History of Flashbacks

But there's a common few. There's the testimonial, where the protagonist or antagonist will go back in their history using a cross dissolve or flashback in order to give some backstory as to what happened.
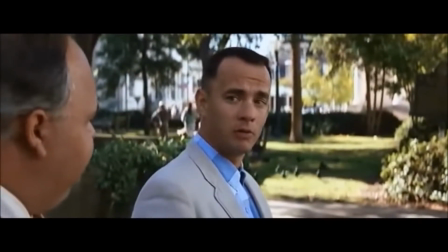Sometimes it's conversational, such as with Forrest Gump sitting at the bench talking about Bubba Shrimp and telling about it.
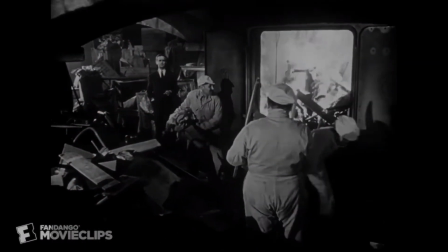Sometimes it's object triggered, such as with Citizen Kane and the sled called Rosebud.
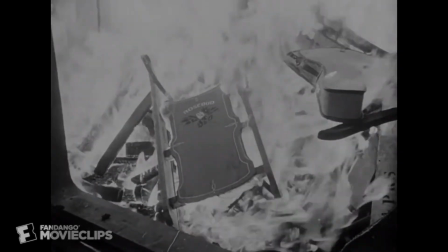The entire movie itself runs around the premise of telling about Rosebud and what those final words meant.
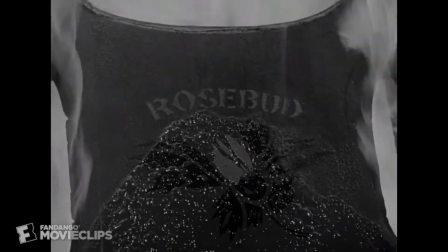Come to find out, it's the sled. And we only learn about this at the end of the movie when it's thrown into the fire, explaining everything.
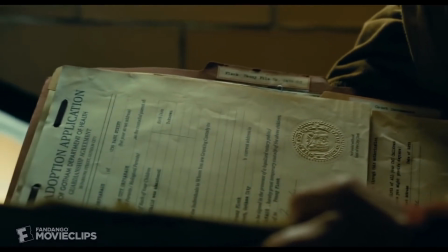Sometimes it's a thought, and we travel alongside with the character into his thoughts to learn about his past.
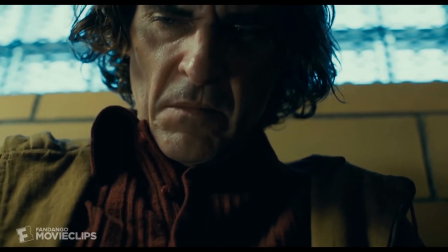Most of the time, a flashback is meant for a backstory.
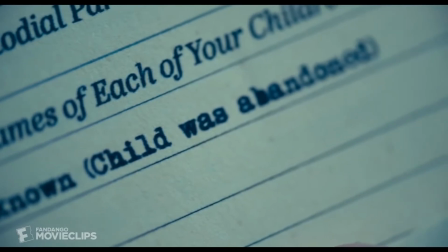It's to give the viewer some context as to what is happening in the film, first of all.
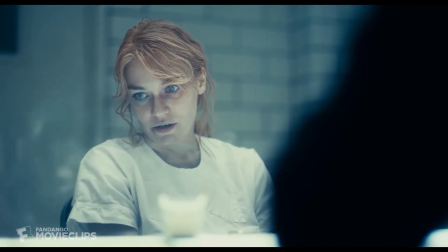Because sometimes the movie can be very convoluting and very difficult to understand for many viewers.
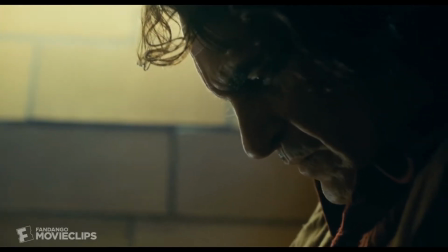We don't all have PhDs. In movies, sometimes it gives competing ideas as to what's going on, such as Rashomon,
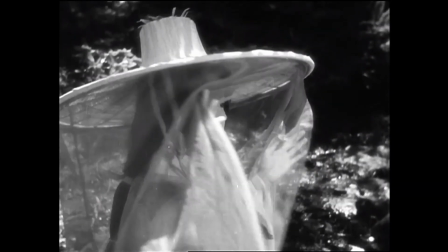where it gives different points of views from each person, from the princess to the bandit and to the lumberjack.
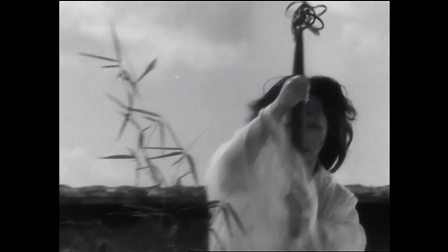Lumberjack? I don't know his name, it'll have to do. Many a times, a backstory is used to solve a mystery.
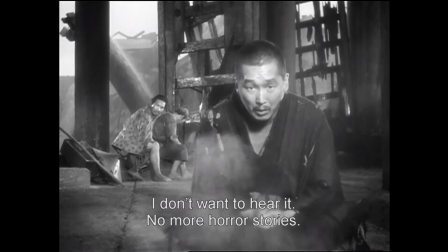The filmmaker himself will give the viewer different flashbacks at different random times in order for the viewer himself to piece together and stitch together what happened. With flashbacks coming out of nowhere, such as with Manchester by the Sea, I could sit here and tell you all day that I can explain that movie in detail, but I just can't. So I will let someone else explain. This is a video made by The Take on February 24th, 2017. I will put full links down in the description so that you can check out the video for yourself. I will let them explain more about how flashbacks were used in Manchester by the Sea.
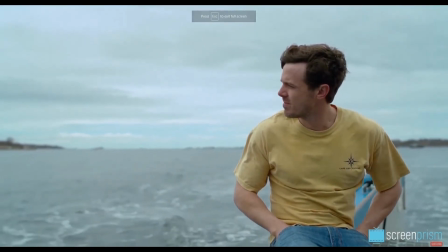The Sea liberally uses these unannounced flashbacks.
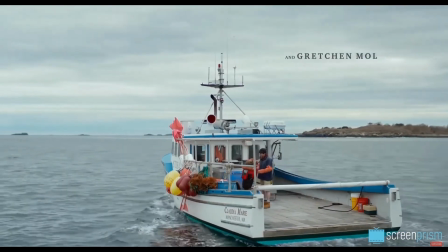It opens with one, with Casey Affleck's Lee Chandler and his nephew, the young Patrick, engaging in playful banter on a boat.
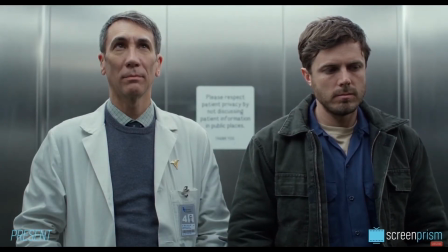Back in the present, when Lee takes the elevator down to see the body of his brother Joe, we flash back to the time when Joe was first diagnosed with a heart condition.
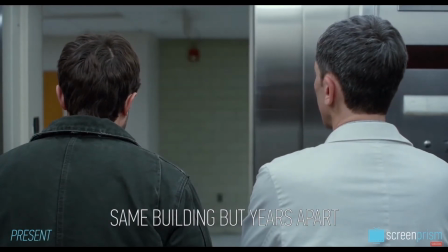By setting the two scenes in the same building but years apart, Lonergan makes us wonder for a moment if we've misunderstood to think that Joe's died.
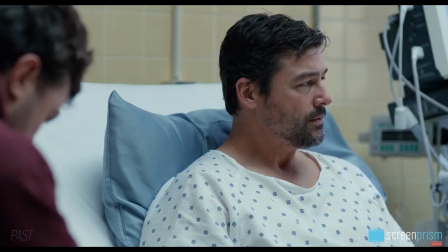Lee is going down in the elevator, and then he's in a hospital room with the still alive Joe.
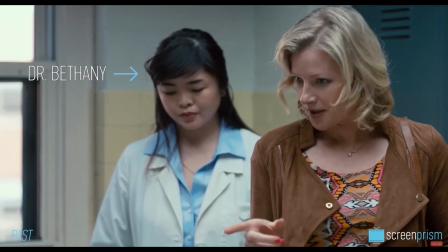Then we notice that the doctor, Dr. Bethany, was referenced in the earlier scene as being on maternity leave.
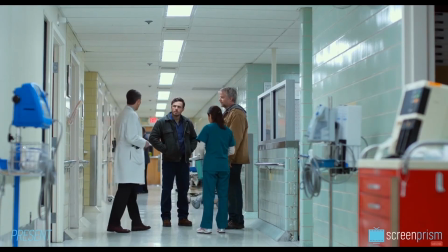Oh, she's on maternity leave here.
And when we return back to the elevator, we understand clearly that we've just seen a flashback. But, such as in that movie, it keeps the fluidity of time. It makes sure that everything is fluid, not everything is static at once, or it comes at once. It keeps it in motion. Flashbacks can come in many ways. I've talked about one, such as Across Dissolve, but there are two that are most universally known. Across Dissolve, where if I'm standing here and I'm talking about something and I want to reminisce on a certain time, a time when I was over there, Across Dissolve will happen just like this.